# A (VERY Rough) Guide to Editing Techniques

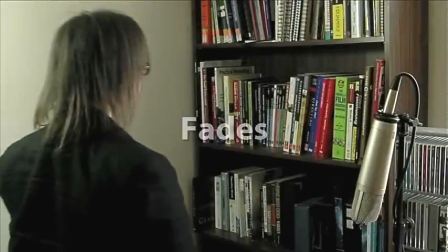245s
The fade in from black indicates the beginning of something new, either the start of a new scene or moment in time,
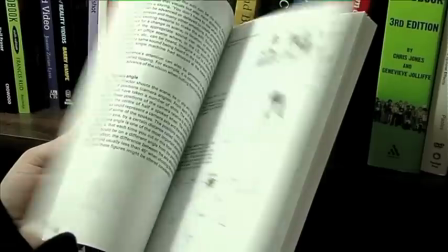251s
whereas a fade out to black signals the end of a scene or moment in time, gives the audience a little time to contemplate what's just happened.
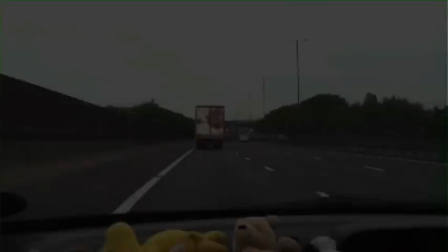259s
Sometimes a fade to black and back in again can be used to create a very dreamlike state, seen in the Fight Club. Antagonist drifts in and out of consciousness.
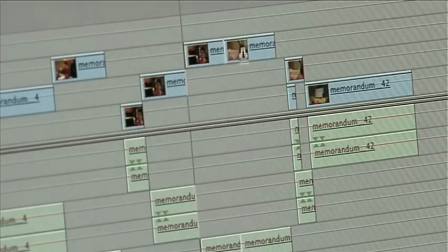271s
Editing is not just about manipulating shots. It is the art of manipulating the audience's feelings and emotions.
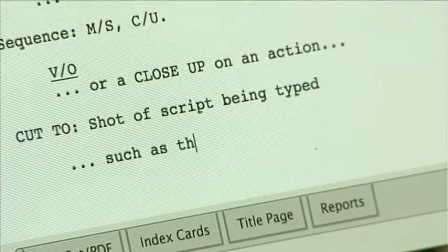279s
Your creative decision, whether to include or drop a few frames, can make or break a viewer's connection with the story.
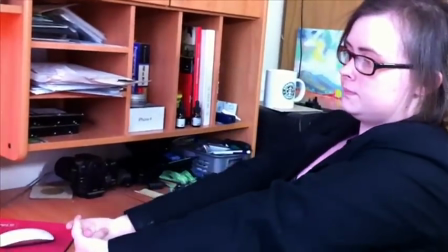285s
Remember, always keep the audience in mind.
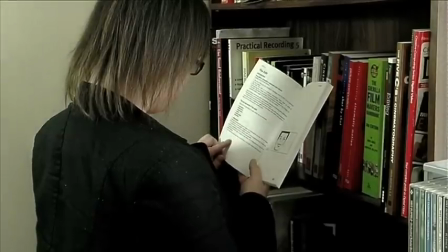289s
You have a tool bag of editing techniques, and it is your role as the editor to serve the story, not your ego.